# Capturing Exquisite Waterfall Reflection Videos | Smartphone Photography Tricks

There's nothing quite like the sound or indeed the smell of a gently sloping waterfall in an otherwise built-up urban environment. But what I'm most excited about right now is the reflection of this body of water and how I can capture something like the reflection of these buildings, make it interesting on my smartphone.
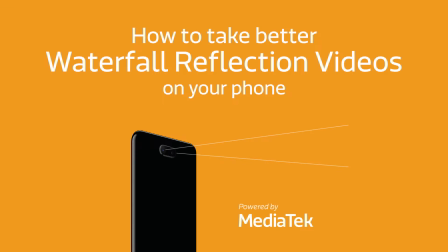Now, what I'm going to do is to film this not as a still image, but as a video instead. And the aim is, let's see if it works, to flip it by 180 degrees, rotate it, and I'm going to make this building, even though it looks upside down in the reflection, look as though it's the right way up and perhaps have this kind of shimmering in the heat effect.
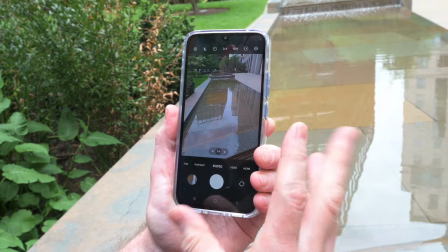Let's give it a go. This is the framing I get when I'm in my photo mode. Now I'm going to shoot this as a video, so I'll just move over to video.
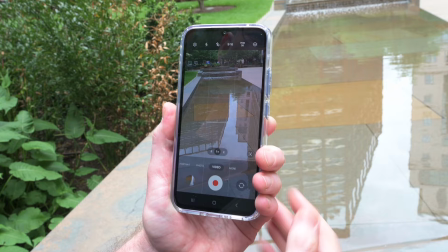You see everything changes. We've gone to 9:16, which is kind of like the vertical crop here.
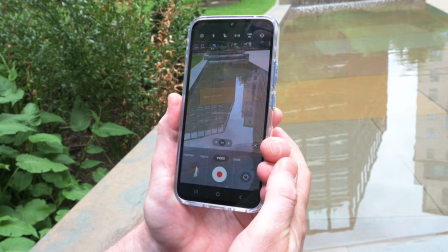And what I don't like about this so much is that while I can see the reflection of the building,
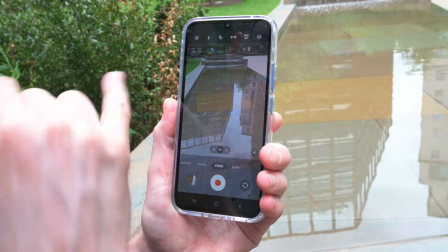and that's going to be very interesting, I've got the grass on the side here, I've got some of the pavement on the side there.
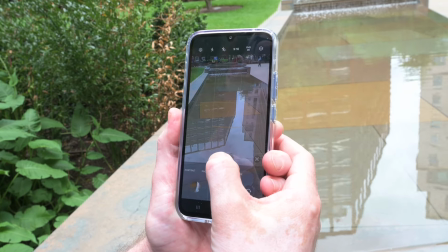So what I'm going to do is just to punch in a little bit
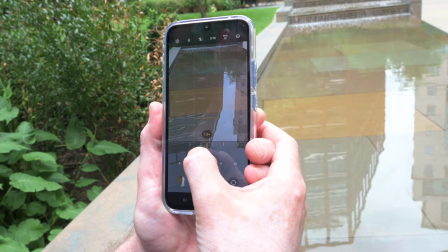to, let's see, 1.5 I think is going to do it for me.
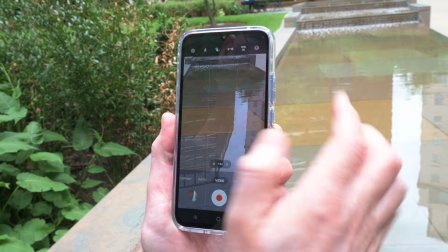So what I'm looking out for here are this line at the top of the fountain, the stonework.
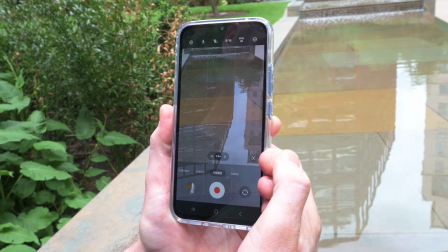I want that to be perfectly horizontal with the top of the frame. It's going to be very obvious when it isn't, I think.
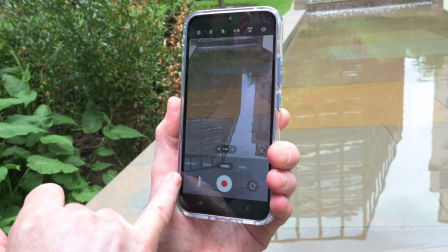But also at the bottom here, I want to make sure I'm not chopping off the bottom, or the top rather, of this building.
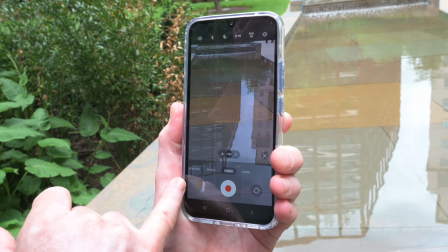Now I happen to know, and your phone may differ,
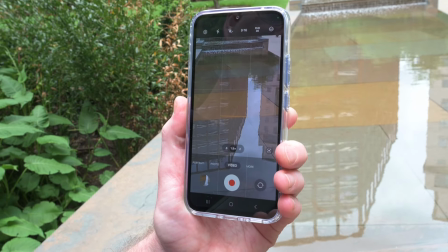but I happen to know that even though this bit is greyed out on the screen here, it is actually capturing that as well.
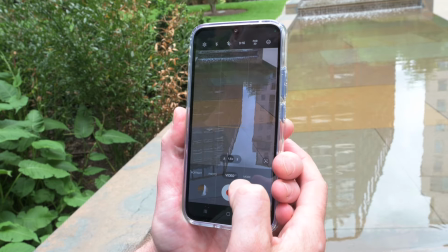So that might be worth just double checking before you embark on a series of these shots.
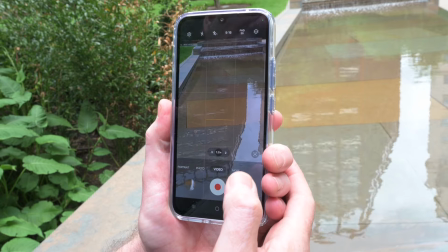I don't want any of that pesky grass on the left of frame to appear,
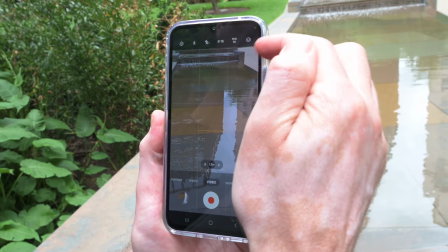so I'm just going to frame that out, and instead I've got a bit of the pavement on the other side.
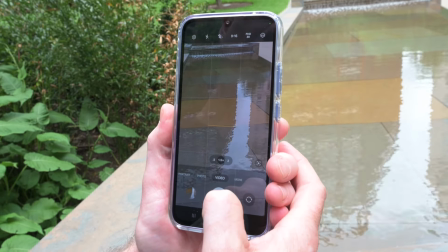But overall, that's kind of what I've got. Now I'm going to need to hold this very, very steady. I've got my elbows literally as dug in as they can be to keep the camera as still as I can.
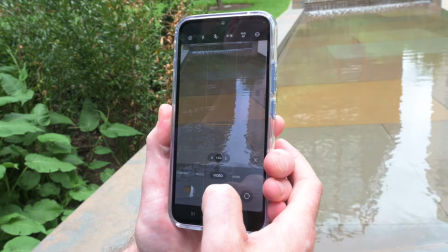And really, I don't need too much video. 3 seconds, 5 seconds, something like that.
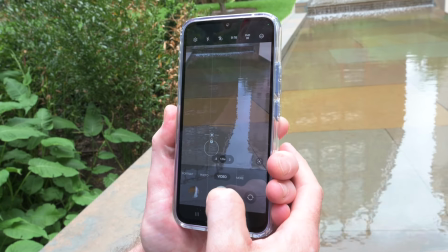All right, I'm gonna hold my breath, see if I can make it work. 3, 2.
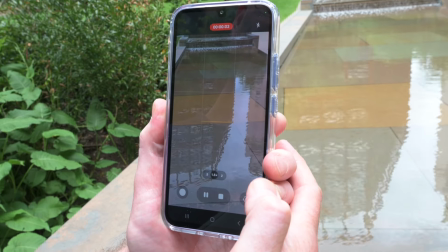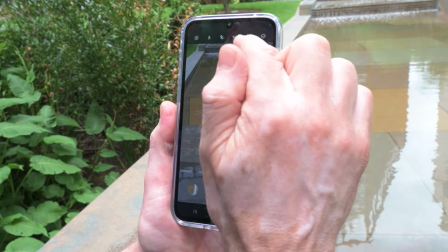No, I wobbled. I noticed that as I was
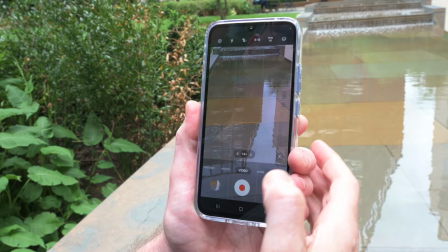filming, I was just starting to tilt upwards and I was seeing more and more of the drop of the fountain at the top, and I think that's going to spoil the effect.
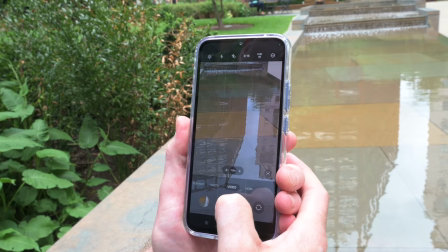So I'll have one more go at that. 3, 2.
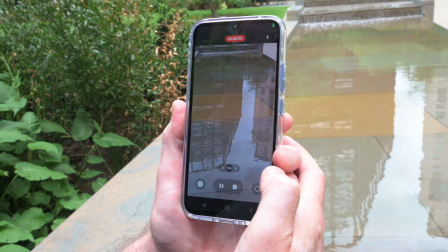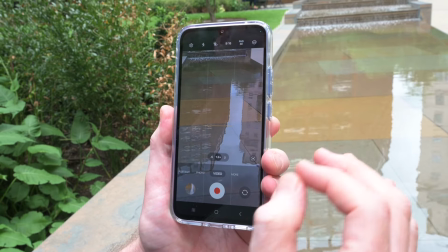There we go. That's all I'm going to need. Right, now I'm just going to do a little bit of a flip of this video, and let's see if my plan has worked out.
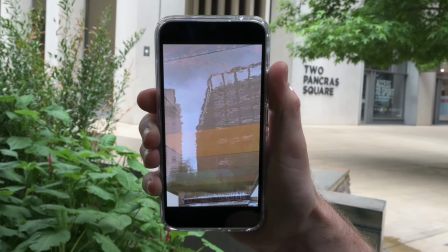What I did was to rotate my videos through 180 degrees so the
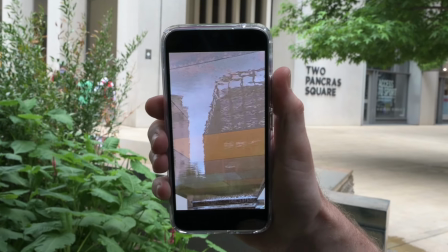upside down reflection of the buildings appears the right way up if you were looking at these buildings.
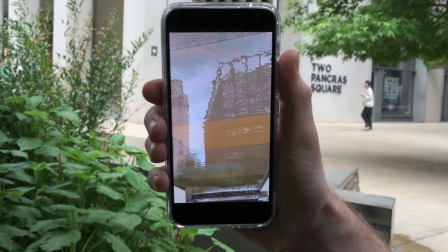However, this one hasn't quite worked. A couple of reasons. The bottom is quite messy.
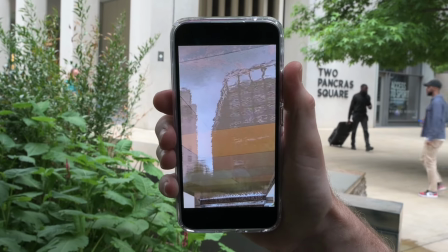It's not quite horizontal. For the 5 or 7 seconds I was shooting in this frame, I've just drifted a little bit.
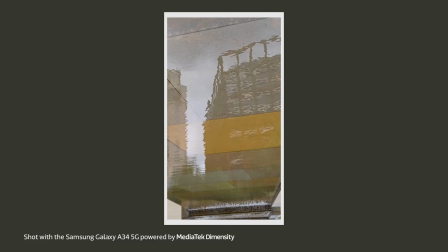But more distractingly really is that there's just a bit too much action on the water. It's just a bit too lively. Maybe there was a gust of wind that blew and shook the water up, so it wasn't quite as smooth, and really I'm struggling to make out what that is in the background.
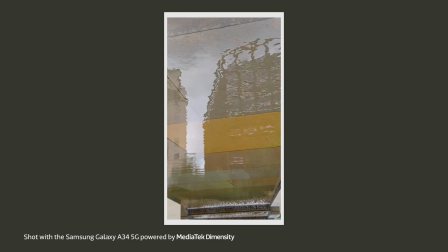I can't quite make out the windows or the fact that it's a building.
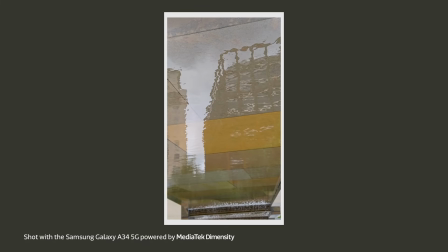So nice effort, a good proof of concept if you will, just not quite the right execution.
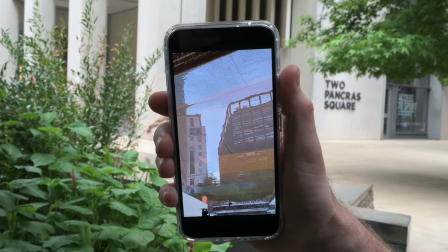In this shot the water is not quite so lively, so it's really abundantly clear that it's a building that we're looking at.
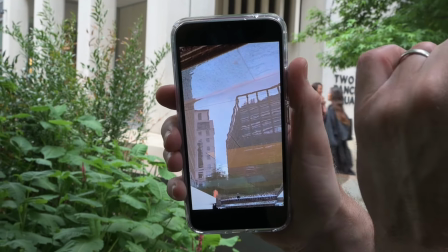However, I've not quite got the headroom right at the top. While it's not uninteresting, it is a distraction.
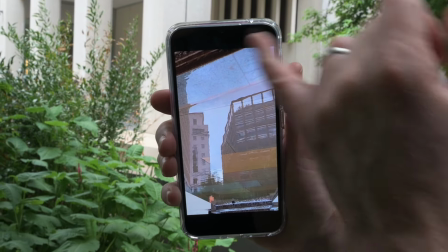I'm wondering what it is, and given that my world is upside down here, I don't expect to see water falling in the wrong direction like it is here.
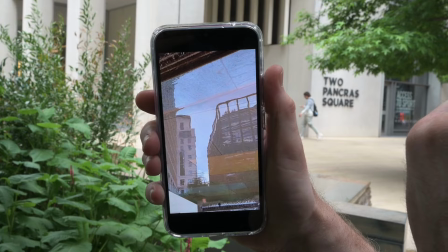So that doesn't quite work.
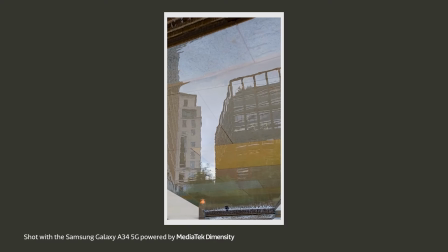And also at the bottom here, again, a bit more drift, a bit of distraction as the reflection of somebody walking by happens. And I've got this pigeon. Don't get me wrong, I do like a pigeon.
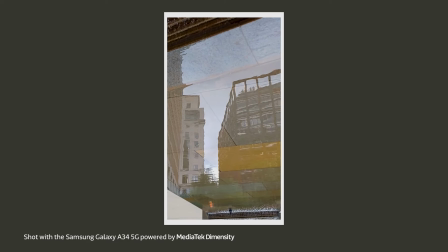However, right now this is an upside down pigeon and it's just an unnecessary distraction from this frame.
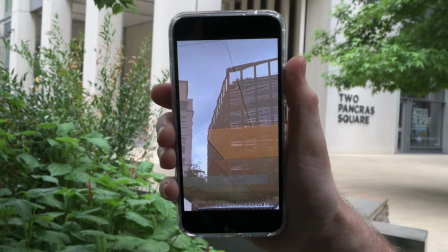in this video, my idea of flipping it by 180 degrees to make the reflection look as though it's the right way up,
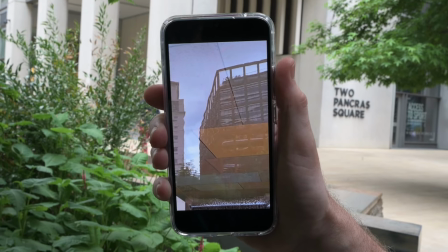as though it's the real object that we're looking at, I think has worked very well.
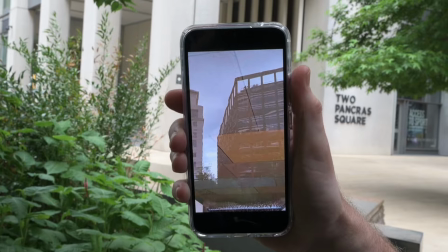This is exactly what I had in mind.
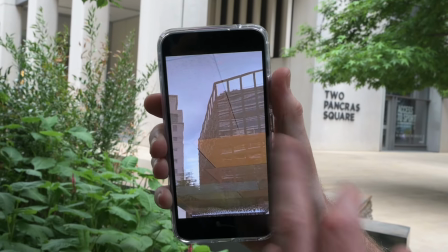There's just enough shimmer in the water here that I can see that it's a building that we're looking at, but there's just something not quite right.
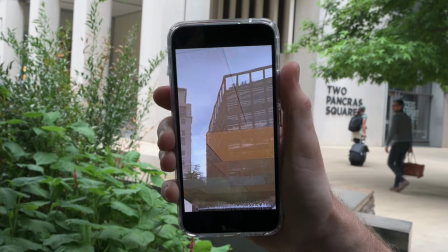Is it a really, really hot day? And that's what's just disturbing the air around it.
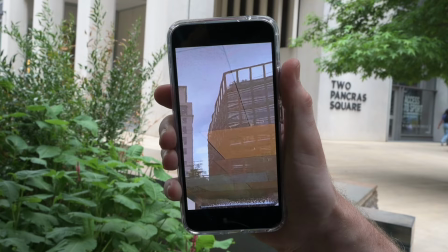The bottom of the frame is grounded, it's horizontal.
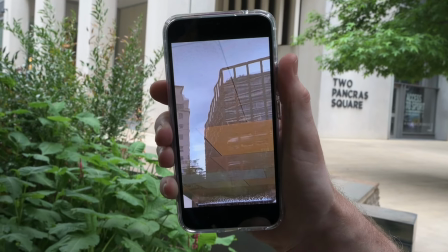I can see there's something strange going on with the water there, but it's kind of interesting.
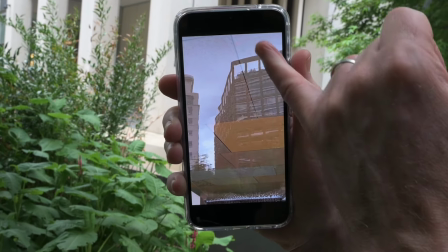And everything else about the framing, even the line here from the bottom of this body of water,
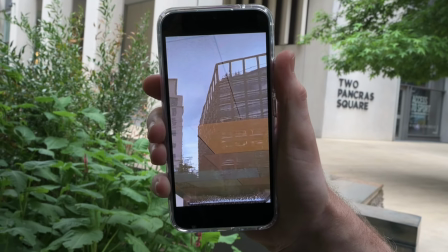the stonework beneath it works to draw the viewer's eyes in.
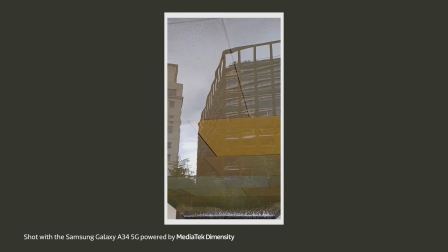And finally, the colour cast from the kind of orangey, reddy stone on the bottom of this pool of water has created this haze, this orangey tint that feeds into this idea of it being a very,
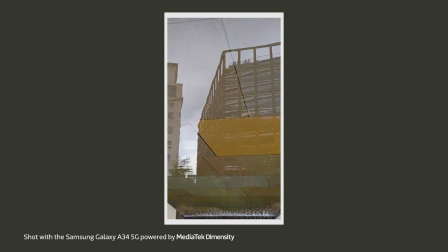very hot day. This is exactly the image that I had in mind when I saw the reflection in the water here. I'm so pleased it came out well.